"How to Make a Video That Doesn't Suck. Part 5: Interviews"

Most good nonprofit videos have a good interview as their foundation. One interview, or maybe several interviews, will most likely be the heart of your video. Here are a couple guidelines to up your video game. Number one, find someplace quiet.
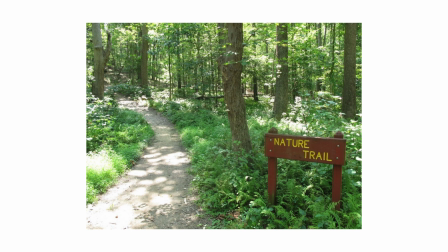20s
Good audio quality is essential. Now, you may be tempted to conduct an interview outside to take advantage of a cool background. Don't. Whenever you can, film your interviews indoors. Now, there's nothing wrong with wanting to have a cool background, but if you're doing so at the expense of audio quality, then you're making a huge mistake.
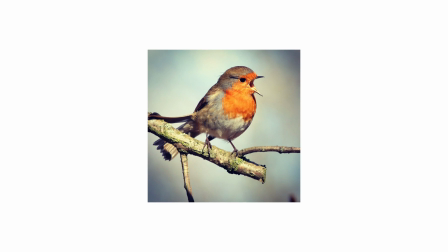42s
Even something as small as a bird chirping can really mess up your audio, and your audience will have difficulty hearing what your interview subject is saying.
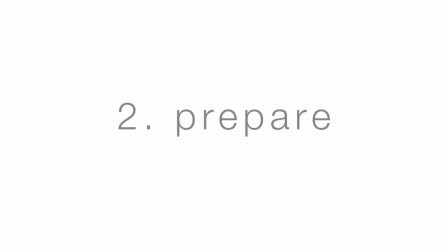51s
Number two, make sure to research your interview subject beforehand. Try to have 5 to 10 interview questions prepared ahead of time. I try to avoid emailing my interview subjects the questions beforehand, as it often leads to canned responses. With that said, I do let the interviewee know the subject we'll be covering in the interview ahead of time. Don't be afraid to stray from your interview questions. Just because you don't have an interview question written out ahead of time doesn't mean you're not allowed to ask it. It may come to you during the interview. Oftentimes, the best answers I get from my interview subjects are the result of improvised questions. Number three, have your subject answer in complete sentences. This will give your video context and help keep it shorter.
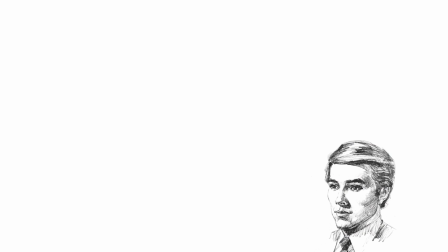101s
For example, if you were to ask your subject, "Where are you from?" and they said, "Oakland," you can't do much with that footage. If the audience is just seeing a clip of someone saying, "Oakland," they're not going to know what the person is referencing. Instead, you need your subject to say, "I am from Oakland." Most people don't talk in complete sentences, so you may have to remind them throughout the interview. You're also allowed to ask them to repeat their answers. You are the boss. Number four, crop your subjects well. Most filmmakers crop from the tippy top of the head to a couple inches above the belly button. This allows you to see the interview subject's face really well while simultaneously showing the audience some of the background and how the subject is dressed.
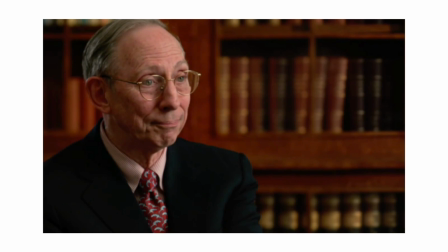149s
Here's a few examples. Notice how the filmmaker chose a background that conveys a lot of information about the subject before we've even heard him speak. We already know two things about him: that he's some kind of expert and that he probably didn't have a lot of sex in college.
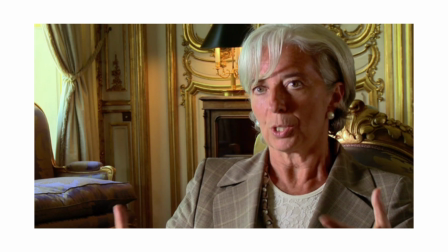165s
What do we know immediately about this woman? She's in a position of power, and she's probably never seen Snoop Dogg perform live.